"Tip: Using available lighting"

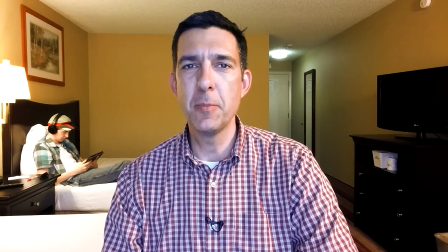Hey everybody, welcome back to the Frugal Filmmaker Tip of the Month, and today I want to talk to you about using kind of an existing location you might have with not a lot of setup,
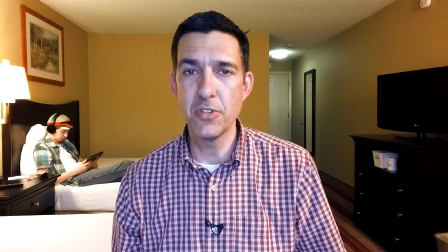meaning if you want to do a video blog or something simple, but let's say you didn't bring any lights with you, what can you do with the existing lights in, say, this motel room here?
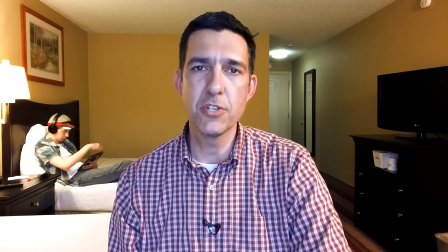I'm on the road right now, and I'm shooting this actually on an LG G4 smartphone. It's a new smartphone LG sent me to review, which I'll be doing next week.
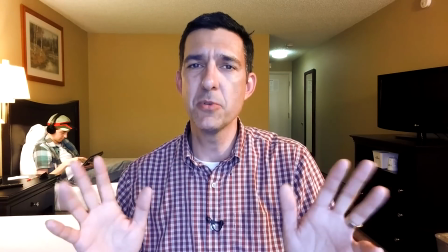But right now I kind of wanted to take just the very basic, most simple setup and see what I could do to make it look as good as possible.
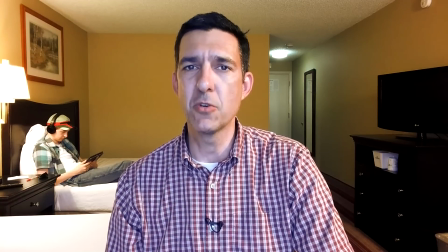So maybe if you were in a similar situation with really not much equipment or no equipment, you could make the best shot possible. And right now, I've got the camera set up in front of the window, which has a sheer curtain on it, so it helps diffuse the light. But this also prevents the window being in the shot, which typically is blown out in video, and that never really looks very good.
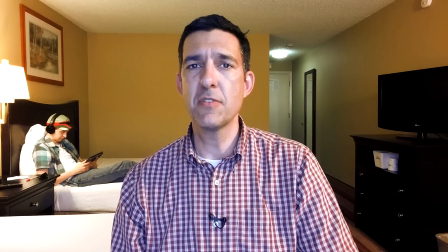I'm not a big fan of hot spots, and I'm going to talk about that in a second. But first, I've got the camera set up in such a way that it gives the room some forced perspective.
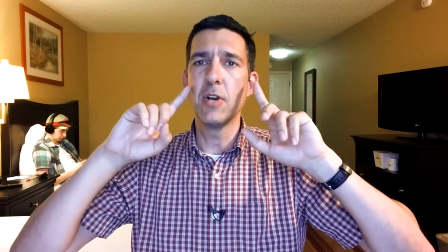As you can see, these diagonal lines here that kind of point directly at my head right here, going from both sides.
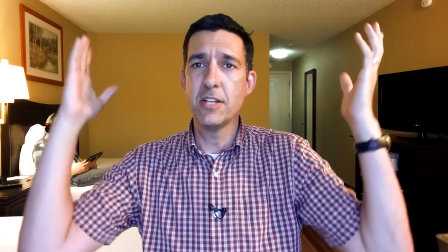Lower lines in the room kind of point directly to me. So that's just forced perspective, and that gives kind of an aesthetically pleasing shot.
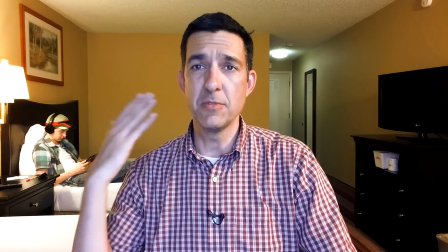So it gives some depth to the shot as well.
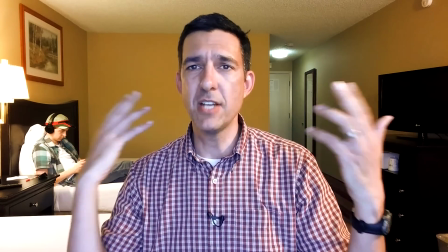I'm not stuck against a wall or something like that, but there's actually some kind of character or texture going on in the background. And because this is a smartphone camera, of course, everything is in focus.
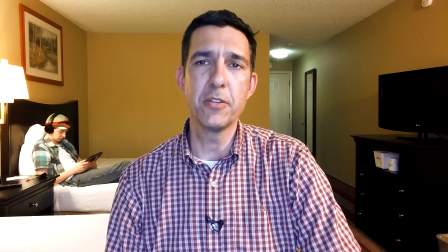It's a deep focus, so I can't really blur out the background or put the background out of focus because it's so deep.
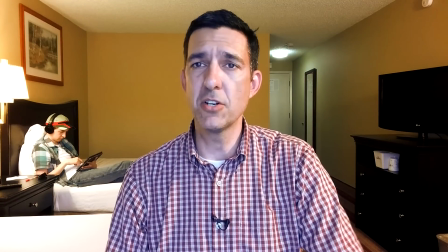So that's how you can start, is just composing your shot to the best of your ability.
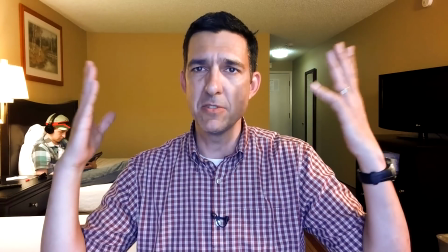Get the window out of the shot if possible, and give yourself maybe some forced perspective or some arrows pointing at your face.
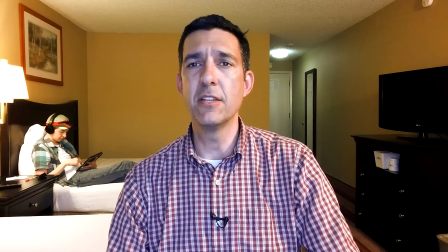Next up, I'm going to talk about the lighting here. I've got every light in the room turned on right now, but I've got some hot spots.
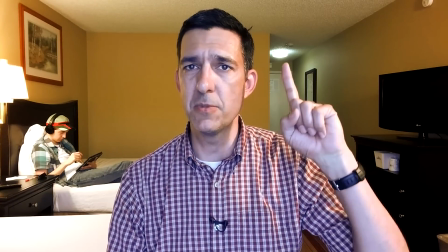I'm not a big fan of hot spots. I don't like blown out or clipped video. As you can see from this light here, this is blown out, and this light, there's actually two of them here.
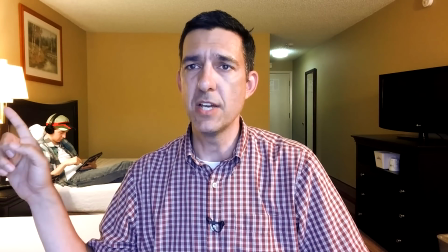One of them is out of frame. But these two desk lamps right here are also blown out.
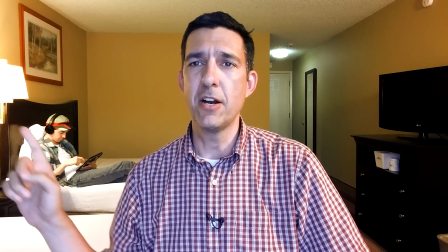So the first thing we're going to do is modify our light, and we've got our handy assistant Sparky right here is going to help us.
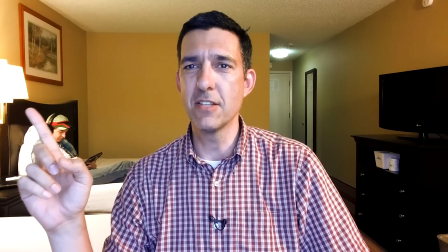Hey Sparky, first we're going to have him turn off one of these lights, the light that's out of frame, or light that's in the shot actually, that is blowing out.
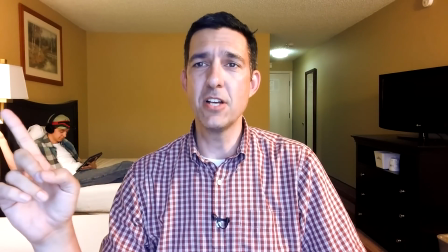So we're going to turn that off. All right, now the second light is actually on, which you can't see because it's out of frame, but because that second light is on,
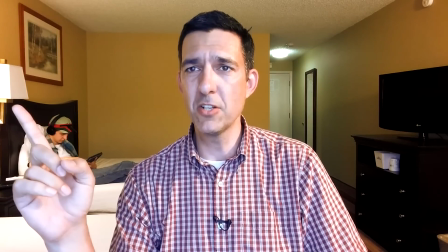it's actually spilling over, and it's still kind of blown out a little bit right here on the edge of this lampshade, but that's okay.
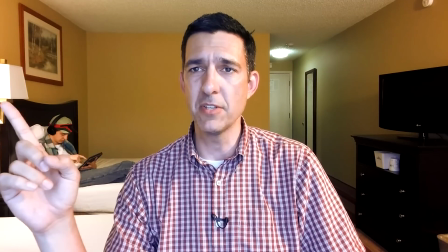I think it's a lot better than having the light itself blown out.
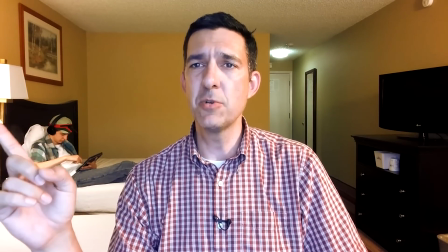But it still gives us some light on that side of the room. And if you kind of want to see what it looks like without this light, Sparky, why don't you go ahead and turn that other light off as well.
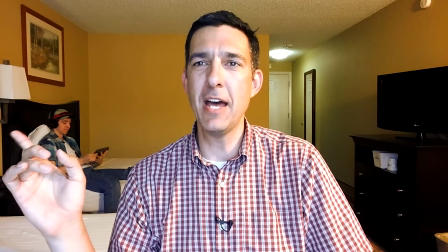So now you can see what this shot looks like without any light on at all. It's actually not bad because it's still reflecting the sunlight coming in through the window and it's bouncing off the white here.
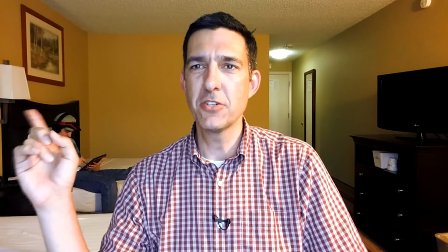But I think I like it on a little better. So if we could turn that light back on, or tighten that bulb again.
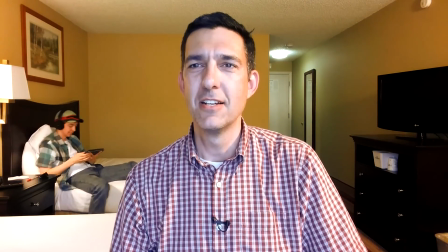Don't hurt yourself. All right, there we go. Okay, so that's kind of a decision you'll have to make yourself.
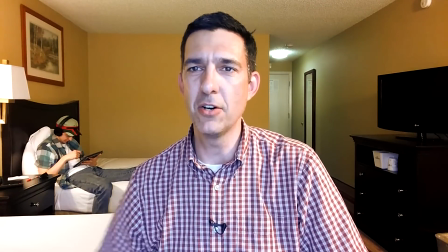I think it looks a little better with it on. It gives a little more illumination, even though now this bed sheet right here is a little bit hot.
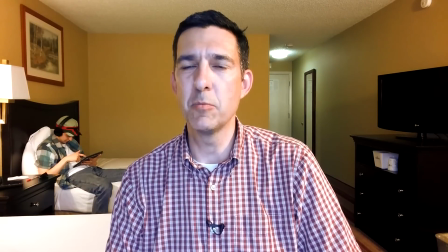So you make the call there, but at least the light is out of the shot, so it's not blowing out, or the one that was on before is off, and we can still use the one out of frame.
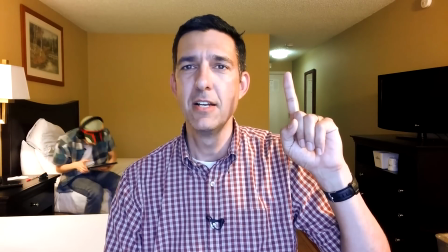Okay, the next one we want to deal with is this one right back here, over by the door. So Sparky's going to go turn that one off.
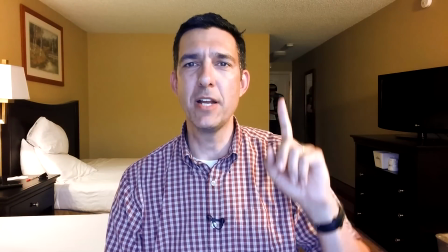And notice when he does it, now there's kind of a black hole right here, and we don't want this. I don't like this darkness, complete darkness back here.
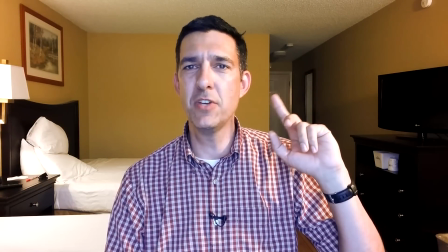So that's actually where the kind of sink alcove is. So we're going to turn all the lights in that alcove on.
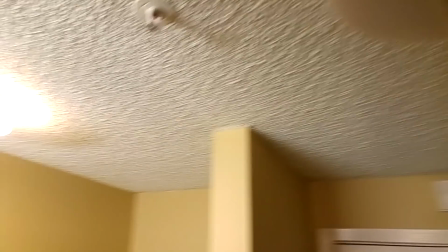So now you see that it illuminates the door and gives you some light back there, but it doesn't blow out because it's just bouncing off the door and the wall without having this light on.
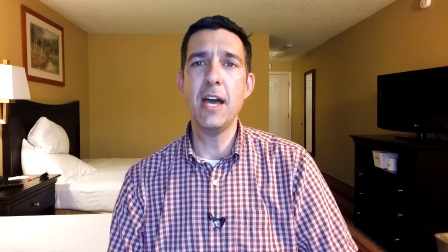So that works better, I think. And then finally we have this light over here, which is actually a hanging lamp.
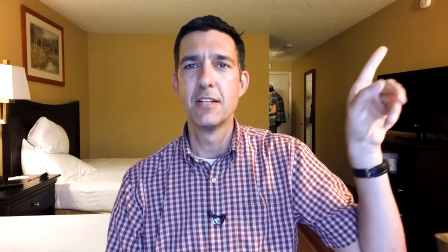And if we could turn that one off, Sparky, there we go.
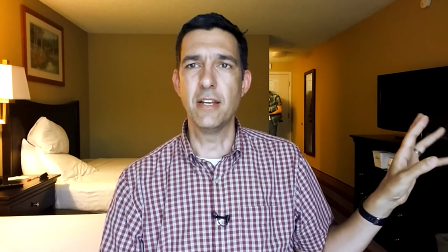You kind of see how it really creates sort of a black hole, and I really light up because the camera is now adjusting here.
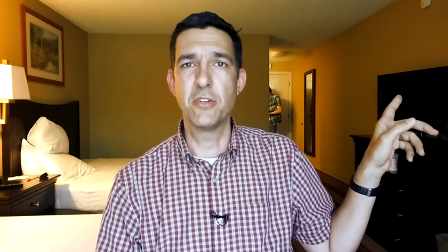But I want that wall lit up a little bit. So if we could turn that one back on, and you can see how that helps kind of the whole room.
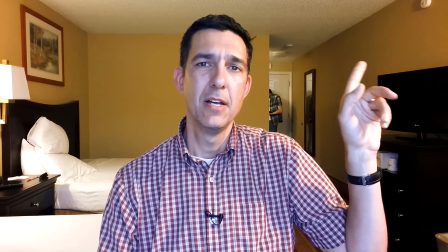And actually, I've modified that hanging lamp. I've got it gaff taped to the chain.
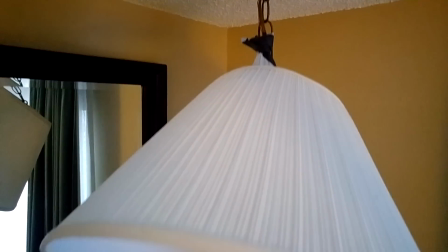I've actually pulled up the lampshade so that it's acting, it's kind of shooting out into the entire room instead of straight down.
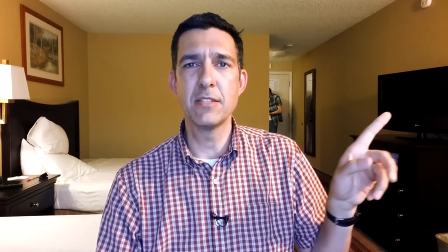So it gives a little more illumination. Another problem is when you have like TV or furniture like this, which is almost completely dark.
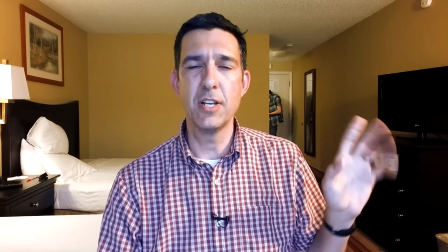This is a very, very dark wood, and so it sucks all the light in the room in that direction.
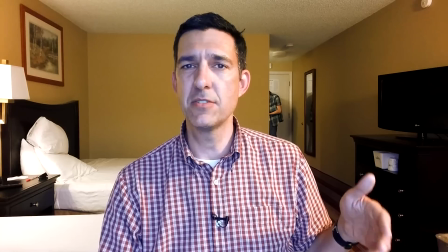And unless you have some kind of a supplemental light, which I don't have,
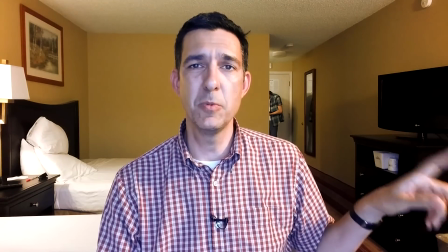I'm just using the spill coming off of this hanging lamp and hopefully illuminating this bookcase or this chest of drawers right here,
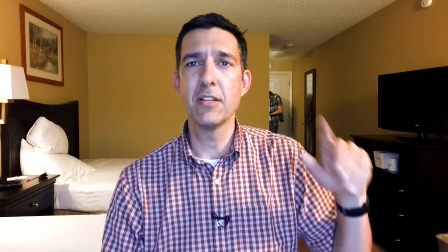so that it's a little better than being in complete darkness. Because it's just like having a light blown out, having something that's completely black absorbs all detail.
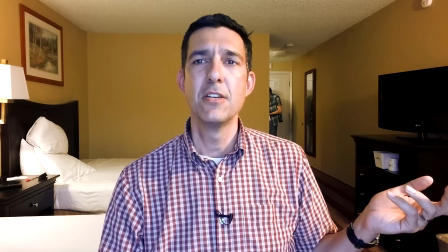And it's not really pleasing to see that in the frame, so that's why I've done that. So that's the basic shot that I've set up using my available resources right there.
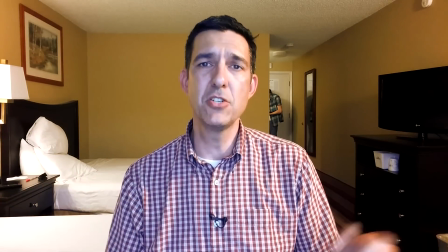And this is just one of the things you can do, or several things you can do on your own if you've got these at your disposal.
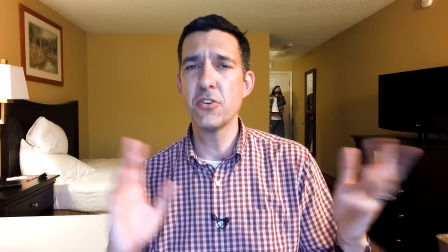Everybody has lights in a room, but it's how you turn the lights on and off and where you place them can make a huge difference.
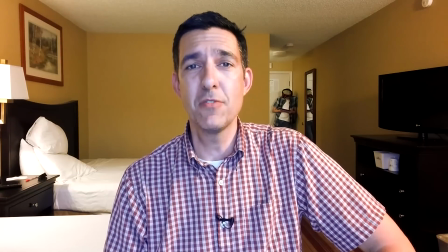So you can try this out if you'd like, and if you like more of this kind of stuff, please come to thefrugalfilmmaker.com.
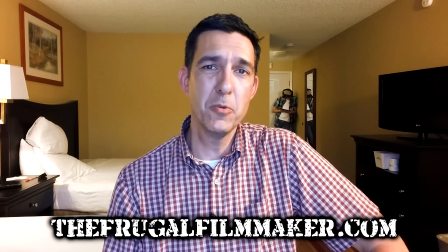This has been the Frugal Filmmaker Tip of the Month.